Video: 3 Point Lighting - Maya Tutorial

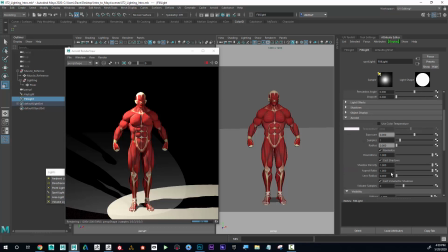I'm going to go to Arnold, and then I'm going to come down here and I'm going to say cast shadows.
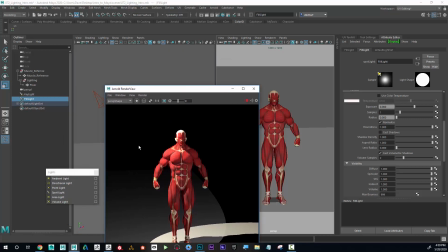I'm going to turn that off. And then I think I might also just take my fill light and go up here and get the
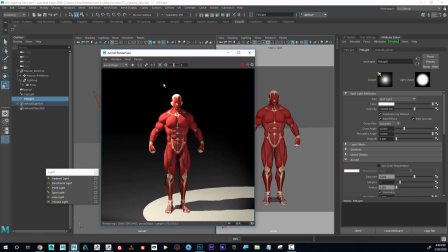penumbra and just kind of feather that. Okay. So the goal is not to even make it look like it's a source of light. It's just kind of filling in this, kind of representing bounce light.
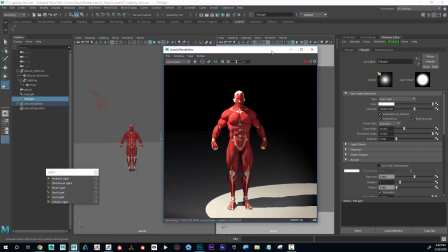So now we have what would consider 2-point lighting.
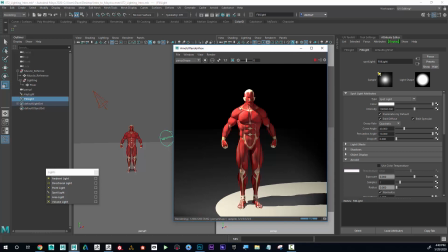And 2-point lighting is more true to kind of real world lighting. It's what we see kind of every day. There's usually a main source of light and then bounce light kind of filling in the rest of the form. So to contrast that, if I put this to 0,
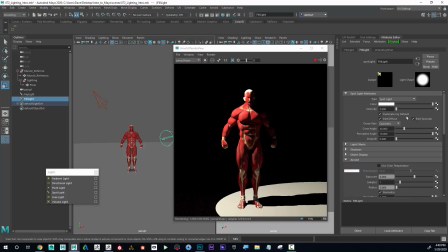that's 1 point lighting looks like this, where 2 point lighting would look like this. Once again, 2 point lighting being the most natural kind of lighting. And then I could do a third light.
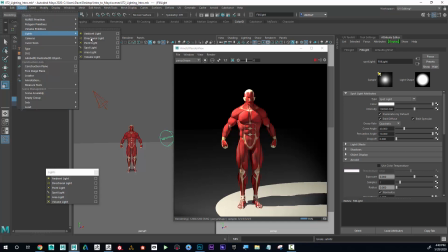So maybe I create light and maybe a directional light. And I'm just gonna scale this up. And this one, I'm just gonna kind of rotate behind or behind the character.
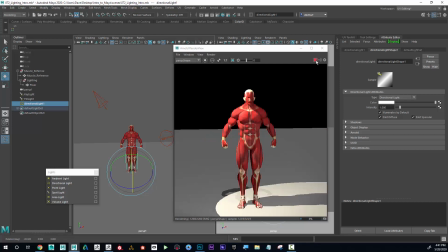And if your computer slows down, a way to speed it up is just to stop this render preview. And then I'm gonna go ahead and just kind of rotate this light. And you can see that now it's much faster.
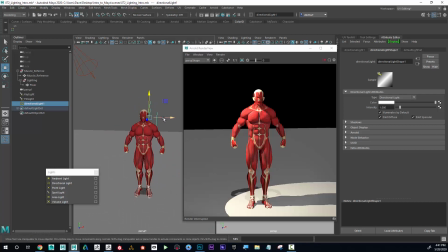And what I want to do is I'm just going to kind of angle this such. And the goal is, I'm just going to go ahead and hit play.
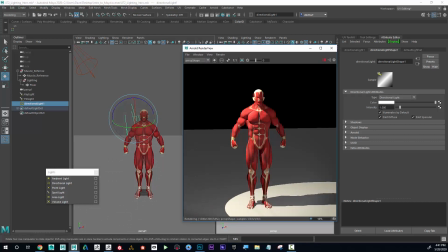And I'm going to increase the intensity of this.
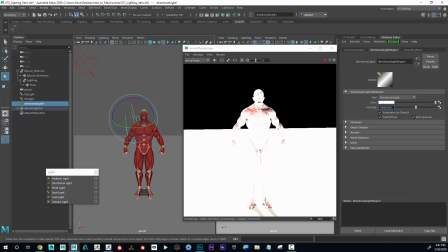Okay, now obviously that's way too much. Okay, still too much. Okay.
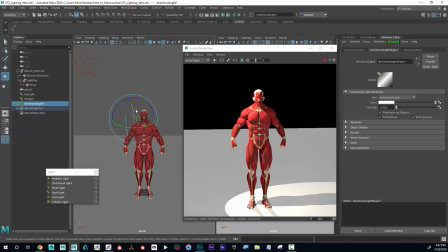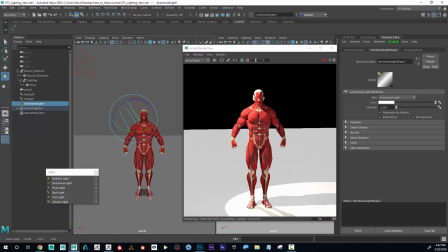And I'm trying to, what I'm trying to do is get a nice kind of rim of light, okay, on there. And I can see that it's really affecting the floor, but one thing I want to do is turn off cast shadows. Okay.
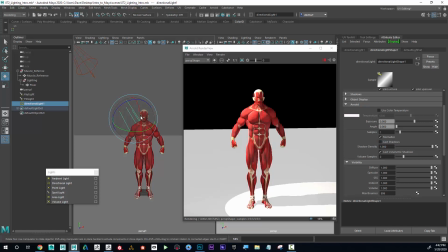And if I rotate this ever so slightly, maybe I'm going to increase the intensity here.
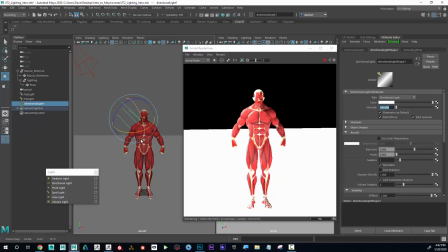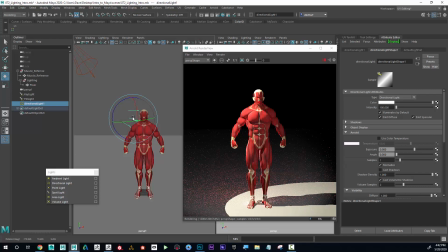Okay, I'm starting to get
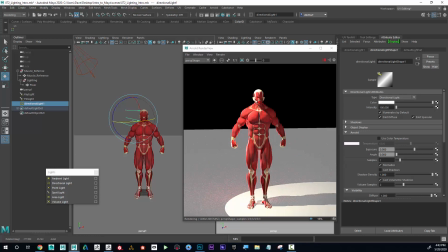okay. Starting to get a sense of it. And the idea is that I want a nice kind of rim of light. Okay, there we can see I got that rim light. And now if I put this back to zero.
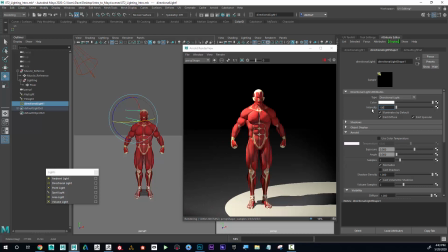Okay, without the rim light. And then with the rim light.
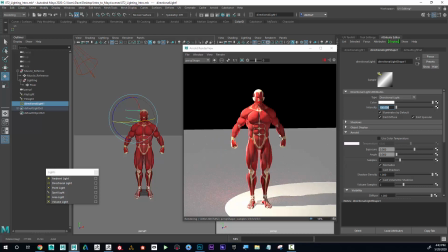And I feel like that rim light is supposed to just really help
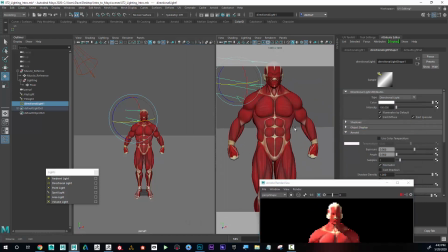show off the form.
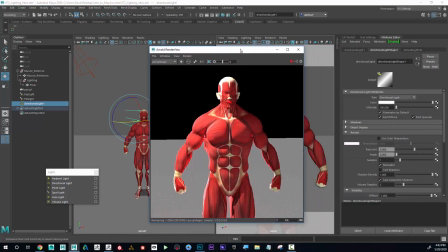And I feel like in, you know, in the real world, in actually in like bodybuilding competitions, I feel like what they'll do is they'll put special oil on their skin and then have very dramatic lighting.